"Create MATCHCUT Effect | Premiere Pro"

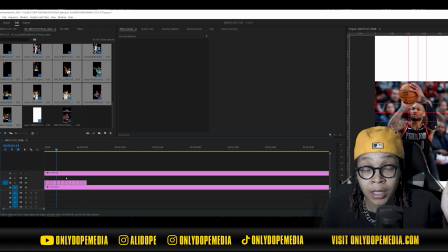4:04 And then when you drop them into the timeline, they'll literally be aligned exactly where you had them when you did it in Photoshop.
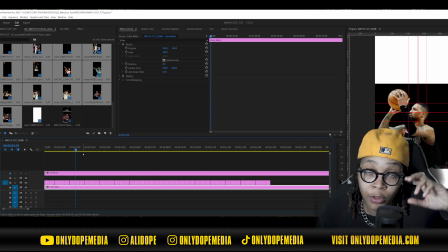4:11 So that's why we go ahead and align all of them in Photoshop. It just makes for easy editing, to be honest.
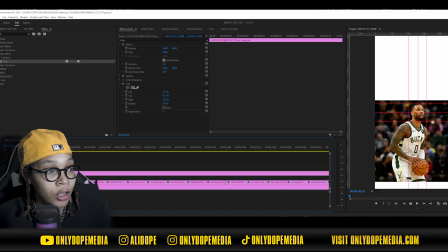4:16 Next, after that, I had to go ahead and start cropping some of the images.
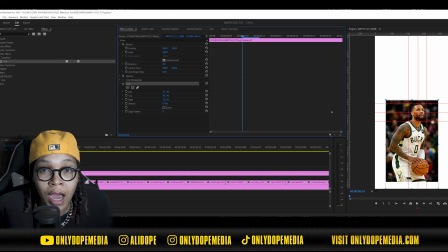4:20 Each image is sized differently, so I just went ahead and literally created a crop for each one of them.
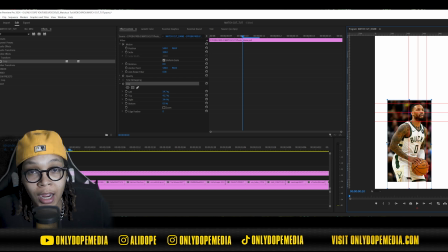4:27 I just copied and pasted it and moved it to where I needed it to move. And then pretty much that's it.
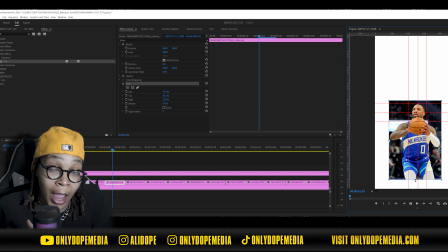4:33 That's gonna give you pretty much your motion and your actual video per se, because now it has motion in it.
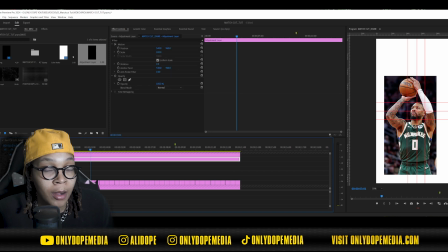4:40 But the last thing I would do, I had to add my finishing touches, some effects.
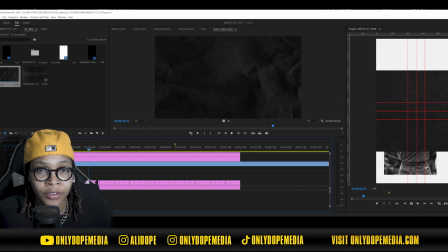4:45 I didn't go too crazy with this. I only added some overlays from my animated overlay pack that you can get down, link in the description.
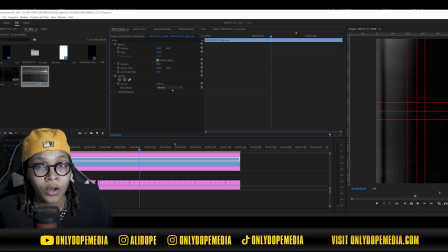4:52 I use the photocopy just to give it like a older photo feel, and I use the paper textures just so the background has some different type of energy.
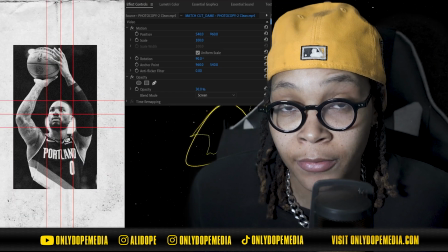5:01 Lastly, what I did to add some of these effects that I guess everybody really wants is the actual
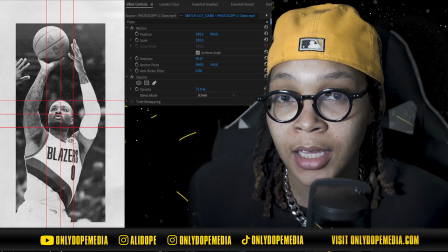5:07 threshold and then the noise effect to give it that like gritty, grungy type of vibe.
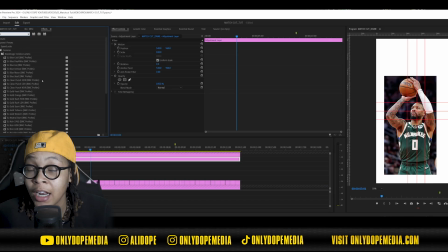5:13 The first things first is I went ahead and added a black and white effect on there.
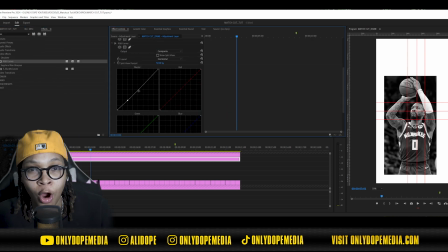5:18 I also added noise without color. I added RGB curves on there as well to give it that threshold feel.
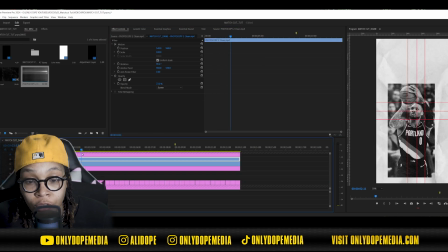5:25 Is literally just throw threshold on there as well. I threw all those effects on the adjustment layer, so it affects all of the images the same.
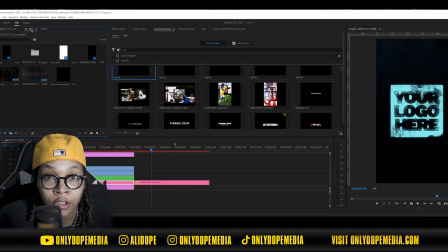5:32 I didn't want to do too much crazy adjusting or anything like that. Also, I just added in the Dame logo from Adidas. All I did was go to Envato Elements, where you can find your subscription as well.
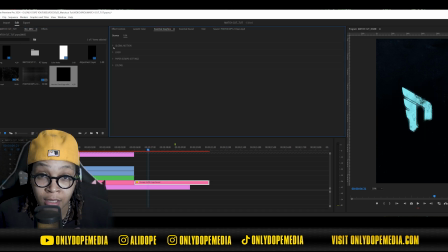5:44 I definitely would advise it. It's helped me a lot with projects to move projects faster along, or if I just want to see and try certain things. So for me, this was a see and try type of, so I just want to see if the idea would even work. That's why I use this drag and drop Mogart.
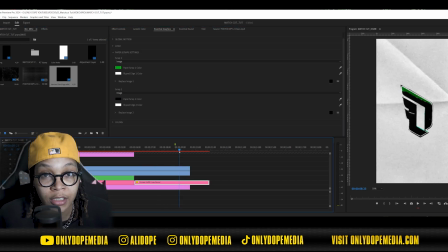5:59 Yeah, I really try to keep it as short and sweet as possible. I didn't want to spend too much time on this.
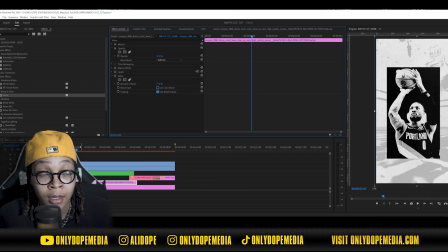6:04 Like I said, it was just a concept. I think I'm going to do this one again. Once again, if you make something cool too, send that in the Discord.
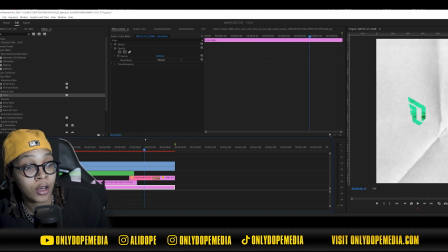6:12 The Discord is in the chat as well. So we'll look forward to seeing that.
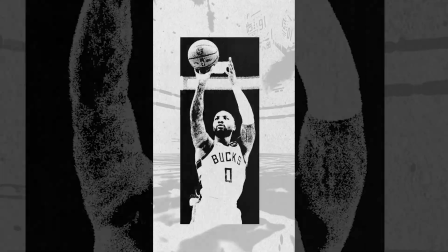6:17 2024 Kobe Bryant MVP trophy goes to Damian Lillard.
Yeah! Now, once again, I hope this helped you in some sort of way, shape, or form. And I hope you take some of these ideas and use it on your next project. Please comment down below if you know different ways that you can use this effect, or that you would like to see me use it and teach you guys. And in the meantime, between, please don't forget to subscribe to the channel so you don't miss a drop. Won't want you to miss out. And once again, y'all, if you want to holla at me in the Discord. We updating it. I'm building the community up over there. So the more of you guys, the merrier. I definitely appreciate you guys tapping in. I appreciate y'all when y'all watch. If you haven't already, like this video for the kid. Yes, sir. Shout out to YouTube and algorithm. But they just want to know if you liking it. And I got to know if you like it so I can make more videos like this, or I should X-nay on that. But anyways, in the meantime, in between time, y'all already know what it is. Keep hustling. Keep creating, and most importantly, keep learning. I'm Ollie Dope, and I'm checking out. Yes, sir.